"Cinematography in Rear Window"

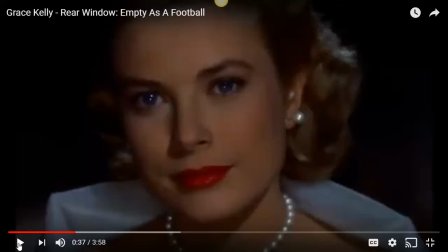1153s
gorgeous Grace Kelly all done up hair's beautiful her eyes have been a little enhanced so they look even bluer her lips have been a little enhanced so they look even redder the pearls are gleaming this shot is done on purpose
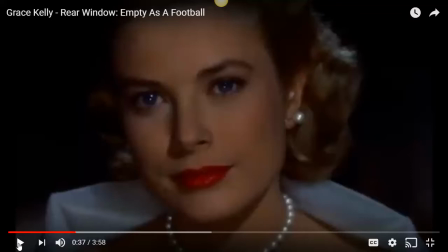1168s
okay grace kelly is chosen on purpose to be the kind of person that we'd have to think jeff was insane not to slap a ring on it okay because she's so beautiful she's what every man would dream of
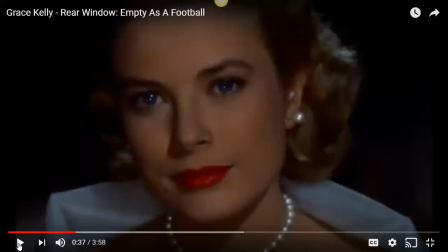1186s
okay in the 1950s she is like the epitome of of everything that you would want in a woman okay um and so it's really meant to she is is produced you know she's picked because we're supposed to go
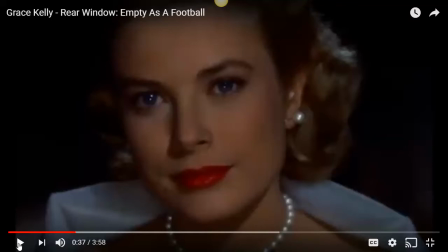1204s
how could he not want to have um married her and then that tells us well he must have commitment issues okay so that's why lisa is picked uh why grace kelly is picked to play lisa okay makes sense totally to me
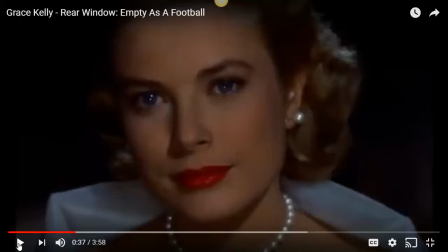1220s
right let's have a look at some acting stuff we've
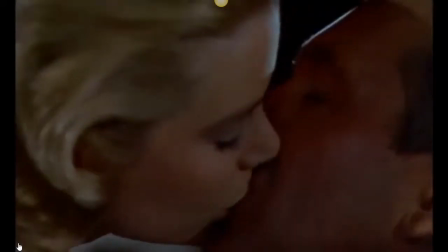1227s
got some nice slow-mo there
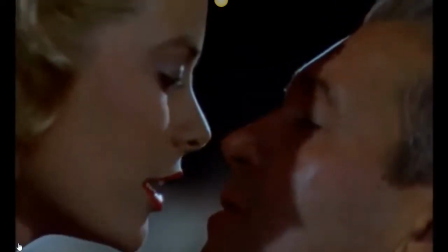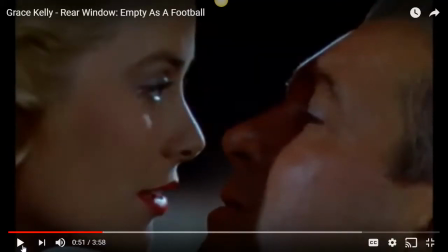1238s
okay hear that really breathy voice that she's talking in a bit like mine now that really breathy voice again is acting stuff that she's doing on purpose to kind of seem like this sultry seductress and
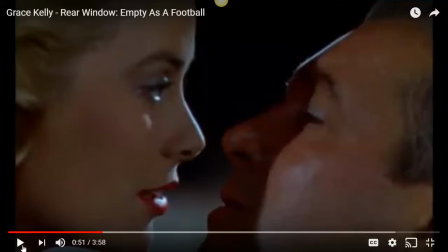1255s
again reinforce that idea that she's what every man would dream of so that would be really good stuff that you could use if you were talking about how Hitchcock plays in and conforms to some stereotypes for women
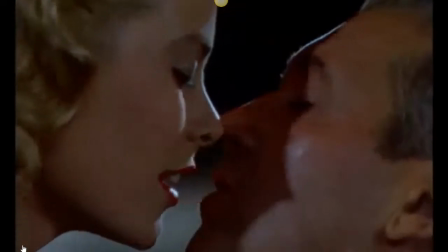1270s
I'm happy as a football do you love life anything
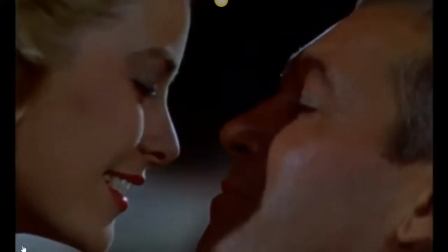1281s
else bothering you reading
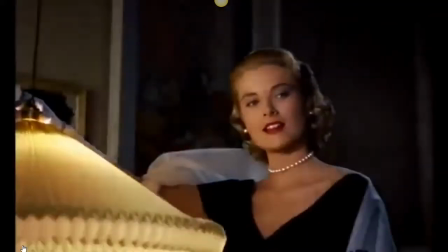1289s from top to bottom Lisa
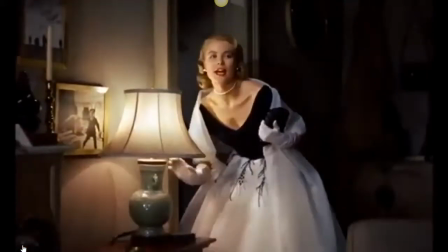1296s Carol
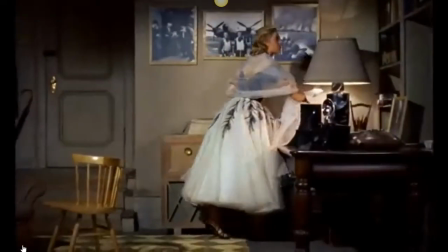1301s Fremont back
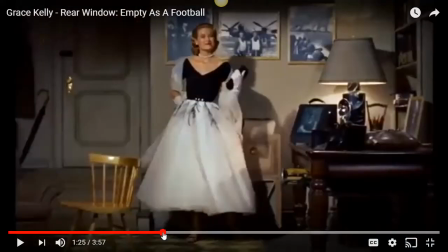1307s
a little inch whoop no too far no there we go okay so that Lisa Carol Fremont again that's done on purpose that's acting stuff that the director Hitchcock
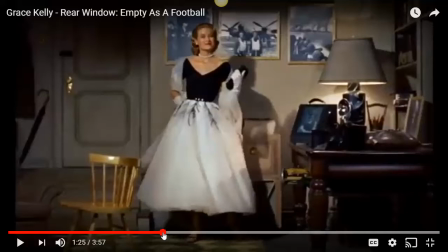1323s
has told her to do that each time she turns on a lamp to say the next bit of her name now the reason he's done that and then at the end she kind of turns on the last light and she turns and does that lovely spin and basically presents herself and
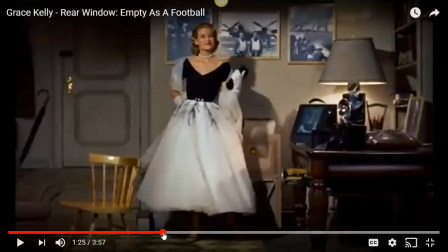1338s
that presentation is to Jeff but also it's to the audience to kind of go here is this woman lisa carol fremont this woman who is so confident with herself i'm so sure of you know her her life her standing you know everything about herself
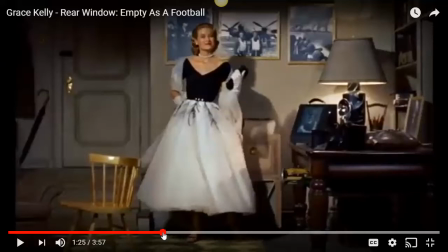1355s
she's just got one thing missing yeah a husband um and this is what she's here for um so you could use this as a really good justification of how um how hitchcock actually um you know
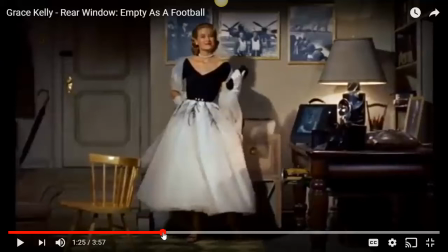1373s
rejects stereotypes in that he presents this woman our heroine is actually a very confident self-assured independent woman who knows herself um so that could be a really good good piece of evidence all right let's keep going